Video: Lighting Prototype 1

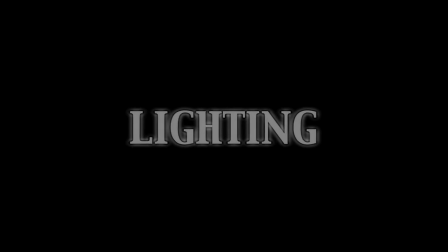In this video we will look at lighting.
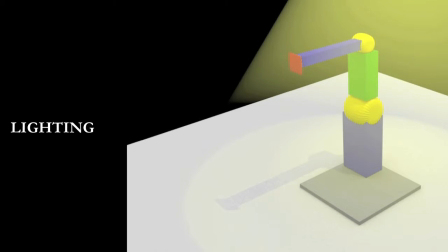Lighting is an important factor necessary for any scene. Light refers to the image exposure of a frame within film. It is required to make everything in a scene look clear and visible. Lighting contributes to the emotional response of an audience and creates a mood within a scene.
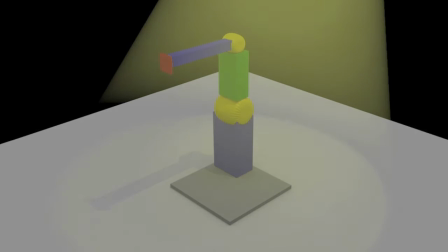If a scene is lit badly, then it takes away from the emotional connection with the audience and in turn affects all other elements within that scene.
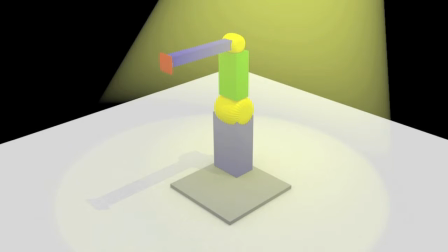There are many ways to light a scene and different techniques to do so.
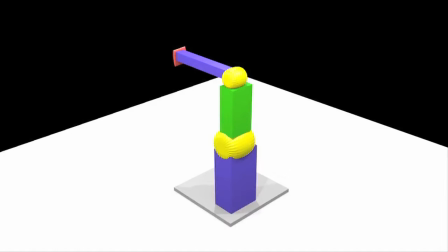In our example, we have an animation of a robotic arm moving on the surface. We will now begin to look at different types of lighting that can be used to light the scene, and how each of these types of lights can then affect that scene.
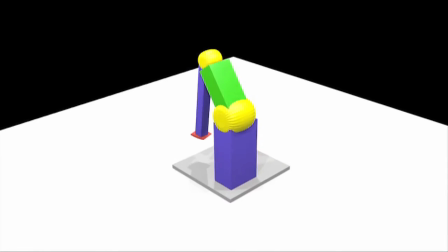Lighting types we will use will be direct and indirect lighting, point lighting, spot lighting and area lighting.
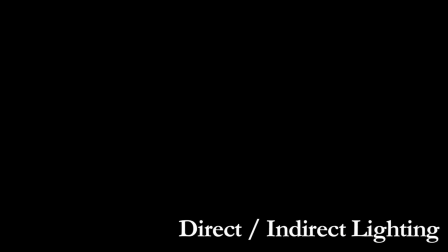First we will look at direct and indirect lighting. Here is our scene being lit using a direct light.
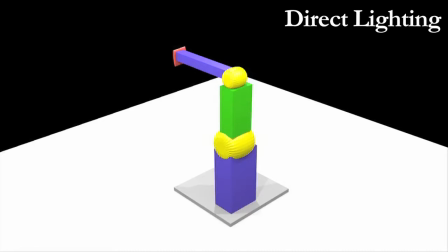With this type, the light focuses on the object in the scene and lights it equally from all angles.
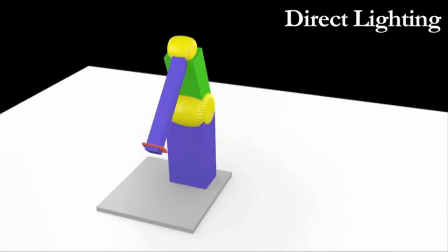The object is able to be viewed clearly and there are hardly any shadows cast, as the light hits the scene from all angles equally.
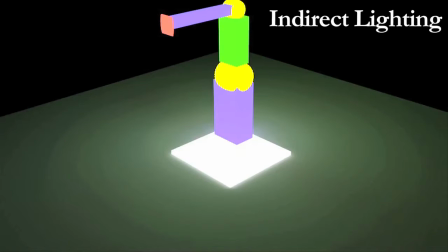If we change now to indirect lighting, we can clearly see the difference it has on the scene. With indirect lighting, it focuses only on one part of our scene, and in our example, on one particular object area within the scene.
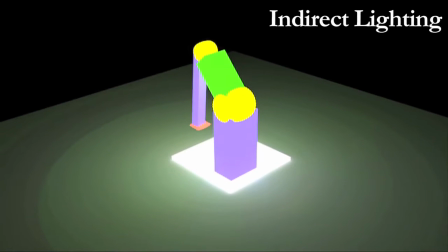It then lights this area and creates a harsh light effect.
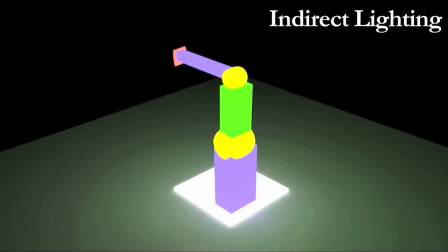The colours within this area all look illuminated greatly, as if they are glowing, while the surrounding area remains darkened.
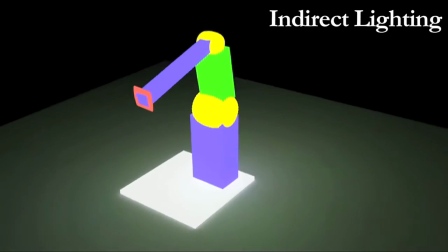This effect could be used within film to put emphasis on a particular object while keeping the background in darkness.
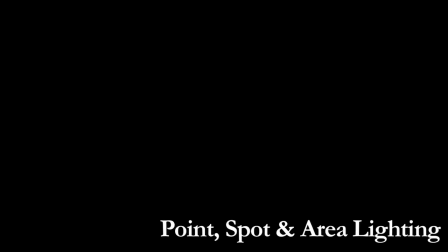Now we'll look at point, spot and area lighting.
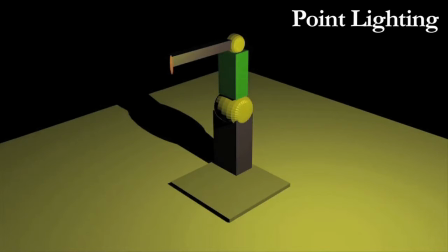Point lighting is when there is a light within the scene that is coming from one particular side or angle.
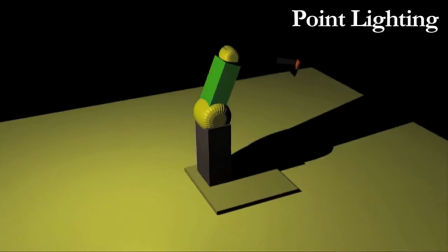As we can see, our point light illuminates the particular side or angle it is pointing at, while the other side is darkened.
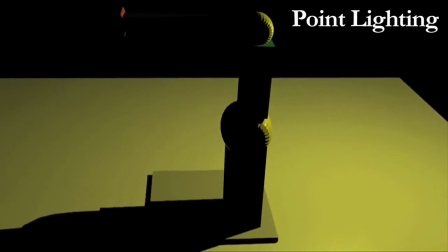This type of light creates harsh shadows on the side not being lit.
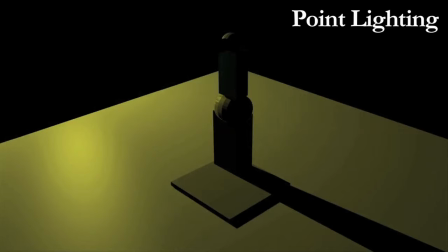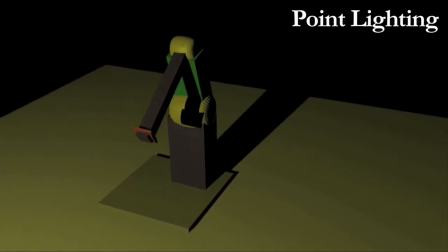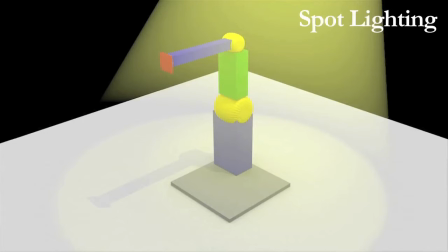Spot lighting is when an area within a scene is lit, which emphasizes that area. In our example, we have a yellow hue to show this. The area created by the light is round in shape, hence the name spotlight.
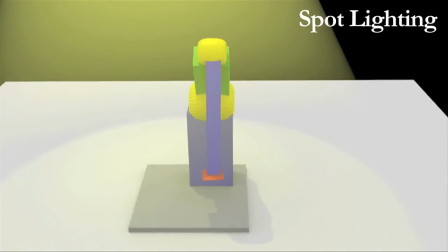It provides extra light on a particular area to create a focus point for the audience or to emphasize an object within a scene.
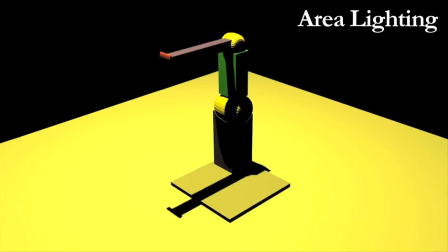Finally, area lighting is when there is one direct light that lights a whole area. As we can see, a yellow hue is covering the entire area within the scene. The entire area is covered and everything can be seen under the light.
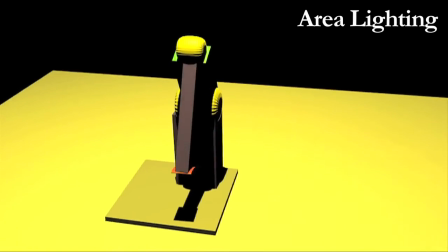This then illuminates our object and surface at the same time and also creates some shadows. So those were the different types of lighting that are used and applied in cinematography to light a scene.